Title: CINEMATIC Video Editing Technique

Edit first, music after. When we edit a video, we tend to find the music to put in our edits first, and sometimes we get stuck in the process for hours and hours on end because we're trying to look for that quote-unquote perfect song to create with.
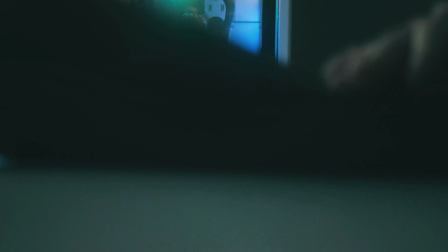But what if you decide to edit first and have your entire sequence built out beforehand, then put your music in afterwards? How would that be beneficial? In essence, creating any type of video has the same overarching end goal: to tell your story, to invoke an emotion, or output your pure creativity.
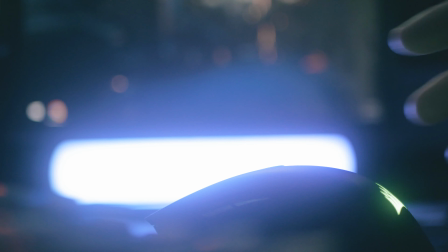So if we edit before the music, we are therefore focused on the storytelling element. This will help in deciding upon the overall emotional aspect or mood for the video.
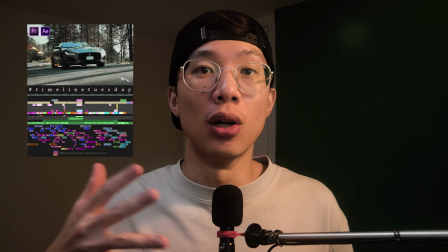For example, here's an edit that I made where I decided to go with the edit first and then the music after approach.
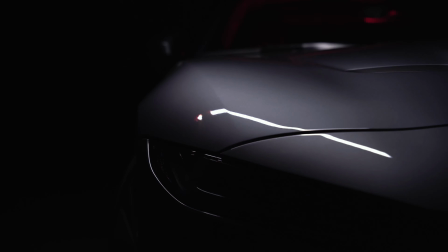Let's have a quick look of the edit.
As long as there is a concept of victors, the vanquished will also exist.
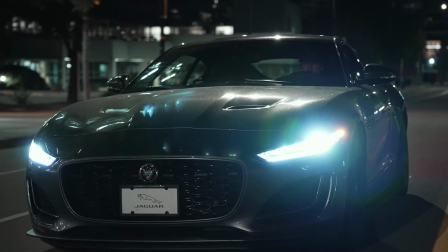A street racer has just been reported eastbound. Past Diamond Park, requesting units to head up.
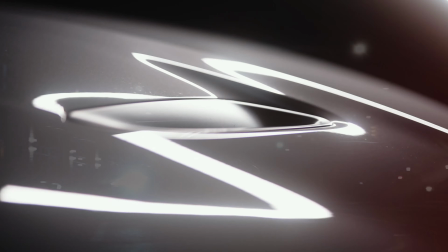Nothing ever goes as planned in this episode.
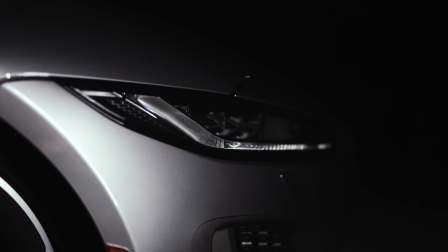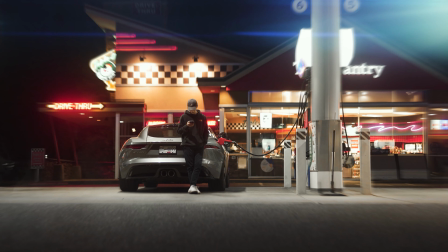Members be advised, the suspect was last seen heading south through Century Square. Attention all units, pursuit condition now 3.
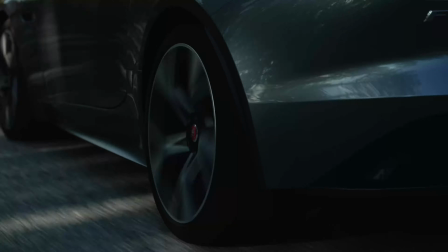Repeat, condition 3. Wake up to reality.
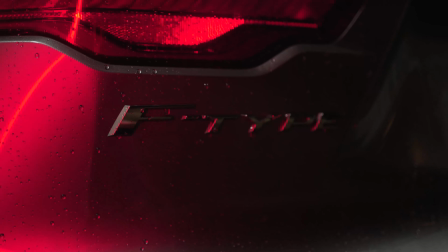We are going to break the cycle of cause and effect.
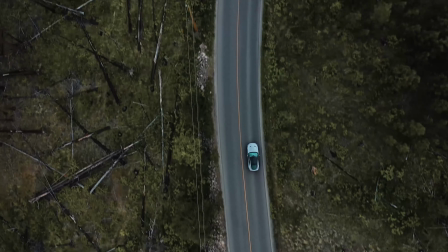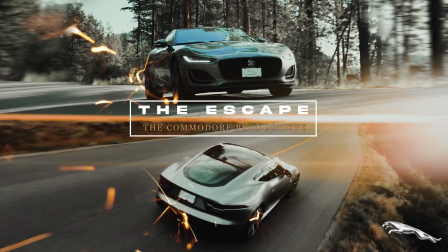This was for an editing competition that I won a while back and was hosted by TMS Productions.
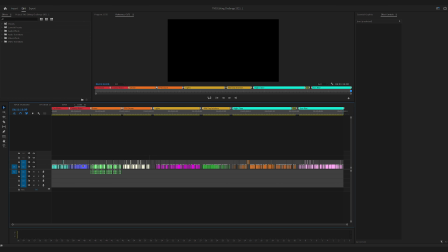My process was essentially organizing the clips by section, selecting the best shots, and building out the story from there.
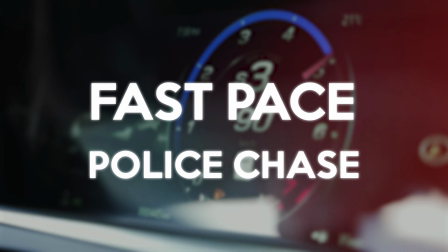The story I decided to build upon was a fast-paced police chase. While going through the footage, there was one section I came across: the gas station scene.
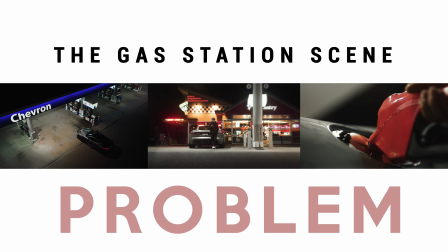This is where I ran into a problem. How could I integrate this scene with the overall story, considering that the pacing would be much slower here in contrast to the rest of the scenes? For me, I thought of 3 different spots to integrate this: the very beginning, the very middle, or the very end. Obviously not so unique, but let me explain. I was thinking maybe to choose the very beginning initially,
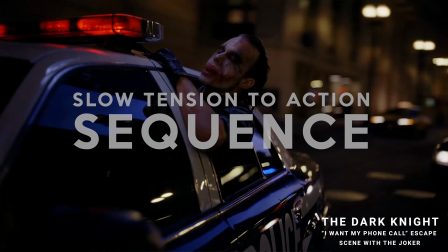but felt there was so many plots from movies and TV shows that kind of depict this sequence of events already.
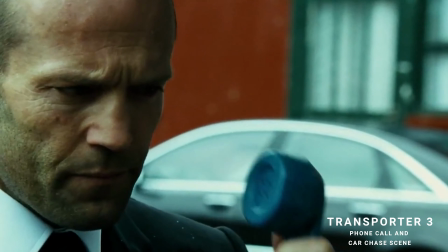Like, we've seen so many cases where the main character waits for a phone call at like a gas station or some random location,
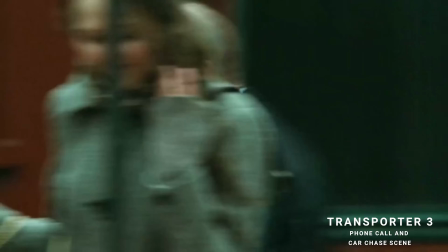and then as soon as they finish that call, it jumps right into action. I was also thinking about ending on the gas station scene, but I wanted the story to finish off on a fast-paced note.
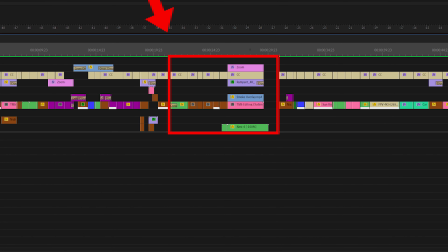So I ended up choosing the very middle, as I think it breaks from the story nicely, giving it some breathing room. Though plenty of movies and TV shows utilize this method, I just thought it would fit perfectly with the shots given and with my story in mind.
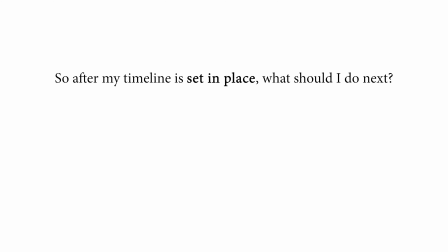Essentially, once we have our story in place, we can then put our focus on either the music or sound effects. This will depend on your intuition at that moment. Typically, I would select the music first if I know exactly what I'm looking for. Otherwise, I would go with the sound effects, then select the music afterwards. It's because I am unsure about the overall mood still, or just want to play with the idea, or whatever the case may be. Now we'll be selecting our music based on the mood and putting that music in place.
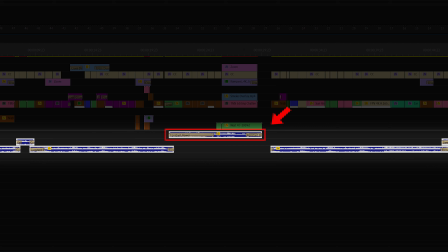You can see that I have cut the music in the middle and then added a slower paced song in between.
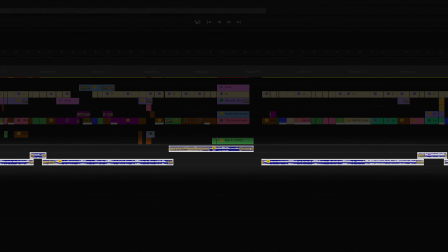And then I reintroduced the music afterwards to get back into the pacing. Now, where can we get our music from?
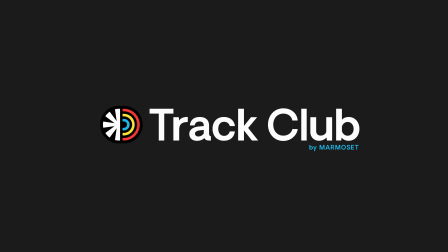Well, there's an awesome music platform called TrackClub by Marmoset. What makes them unique is that you can fully customize any of their songs to your liking,
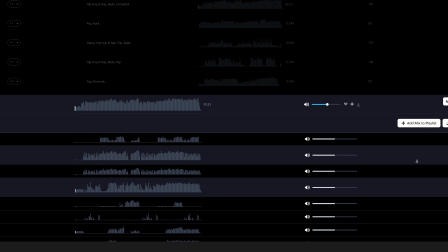such as muting or soloing selected tracks within the song, changing the BPM, or adjusting the volume levels.
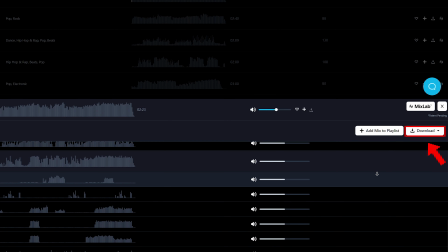You can download it out individually, giving you flexible creativity when editing, or download it out all at once.